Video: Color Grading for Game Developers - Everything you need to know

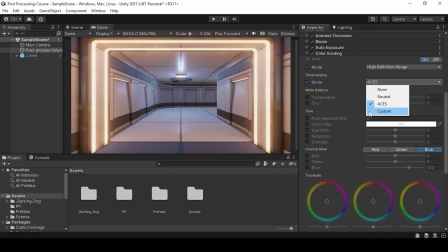[4:08]
If you want to create a custom tone mapping, I will provide you with a PDF file that has a lot of details on how to do that. Now let's select ACES, as it gives a cinematic look to our scene. White balance is used to adjust colors to match the color of the light source, so that white objects appear white.
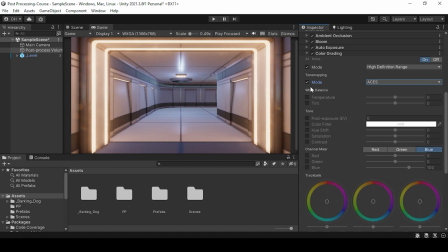[4:27]
White balance is affected by two properties: temperature and tint. Temperature is about setting the white balance to a custom color temperature. Positive values gives more orangey warm colors to the image, while negative values gives a more cold bluish look to the image.
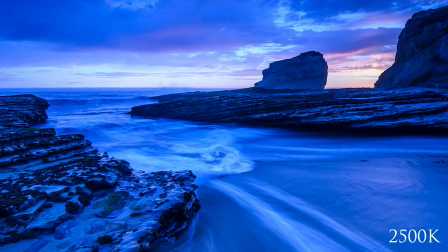[4:44]
In real-world cameras, temperature is measured in Kelvin blackbody scale, which is typically starts from 2500 K,
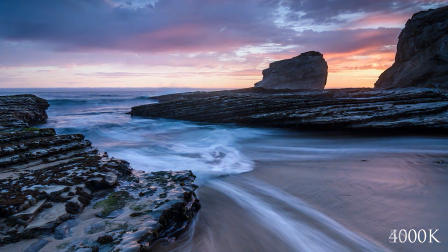[4:51]
and that will make your image very cold, and then goes all the way to 10,000 K, which will make your image very warm.
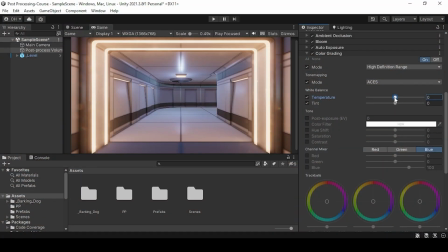[4:59]
In Unity, It's the same concept, but it starts from -100 and goes up to 100. Tint sets the white balance to compensate for a green or magenta tint. But that's not always the case.
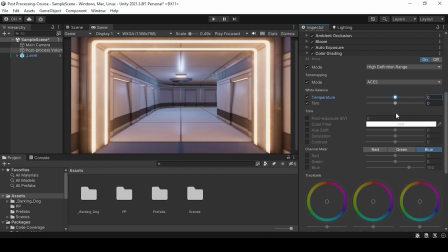[5:17]
In some cases, you may want to use an incorrect white balance, because correcting the white balance will exclude the effect of the light source.
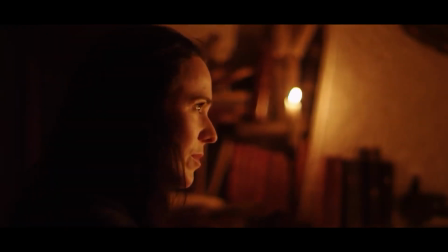[5:25]
Candles are primary examples. We know that candles emit orangey warm glow, and on the Kelvin scale, that's way down to 2100 K. If we set the white balance for a candle, the whites on the screen will look white and the skin color will render correctly,
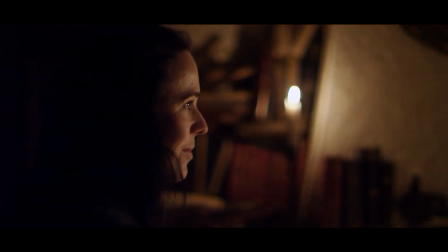[5:41]
but it will look completely unreal.
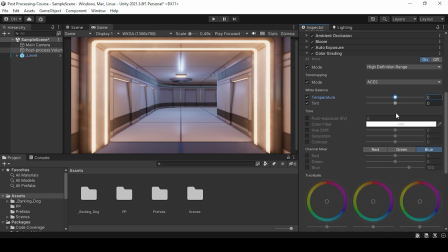[5:44]
If you want to set a correct white balance, you have to use your eyes and adjust these two properties so that white objects appear white. I will only decrease the temperature to -5, as it will give a nice push and give a cool vibe to our scene.
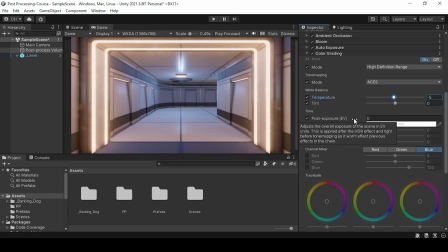[5:59]
Our final step in the color correction is to equalize the exposure. As the ACES color space typically give a darker look, we can crank up the exposure value by a little to give more exposure to the scene, and I'm going to set it to 0.35.
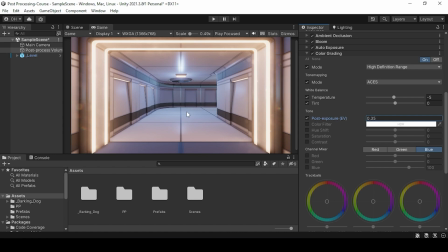[6:14]
This is it for the color correction. We will be adding mood and atmosphere to our environment. Once we've completed the color correction, we can now move on to color grading. The first property that we encounter is the color filter.
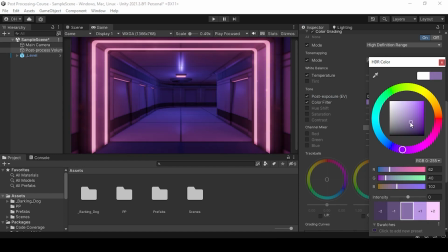[6:30]
This property will affect the colors directly and shift them to the color that you picked.
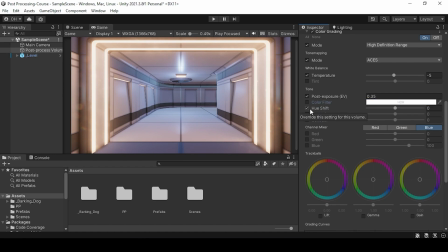[6:36]
Hue shift. The hue refers to the dominant color family and also to the origin of the colors that we can see. Hue is measured in angles, and in unity, the hue shift starts from -180 to 180. Saturation. Color saturation refers to the intensity of colors in an image.
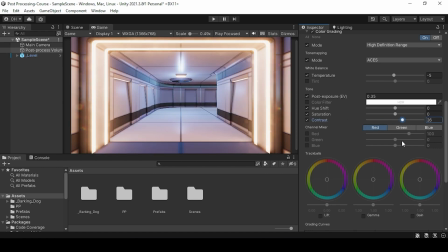[6:55]
Contrast. Contrast describes the difference between different color hues. You can use the channel mixer to adjust the color balance of your image. The channel mixer has 3 inputs, red, green, and blue.
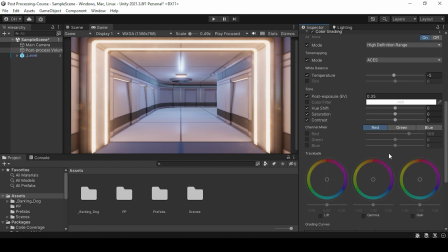[7:08]
If you look at the red input, you'll notice that the red value is set to 100, and the green and blue is set to 0. If you increase the influence of the green channel on the overall mix of the red channel,
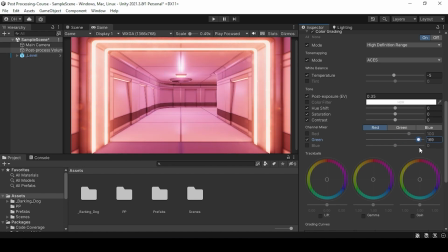[7:20]
all areas on the final image that include a green tone tend to a more reddish hue.
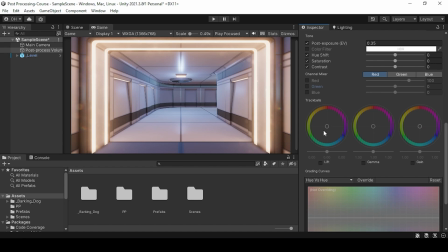[7:27]
Trackballs are a 3-way color grading. Adjust the position of the point on the trackball to shift the hue of the image. The properties are lift, gamma, and gain. Lift is used to adjust the dark tones, in other words, the shadows.
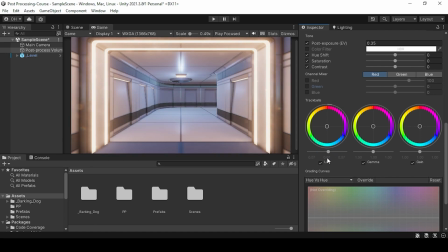Gamma. Gamma adjusts the midtones, which are in most cases the overall colors of the image.
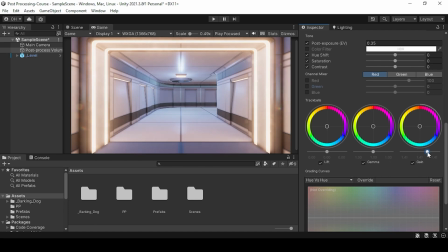[8:01]
And finally, gain. The gain is used to adjust the highlights.
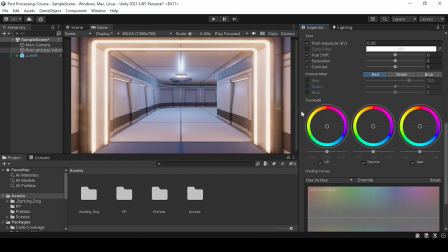[8:13]
Before moving to grading curves, we need to adjust the previous properties.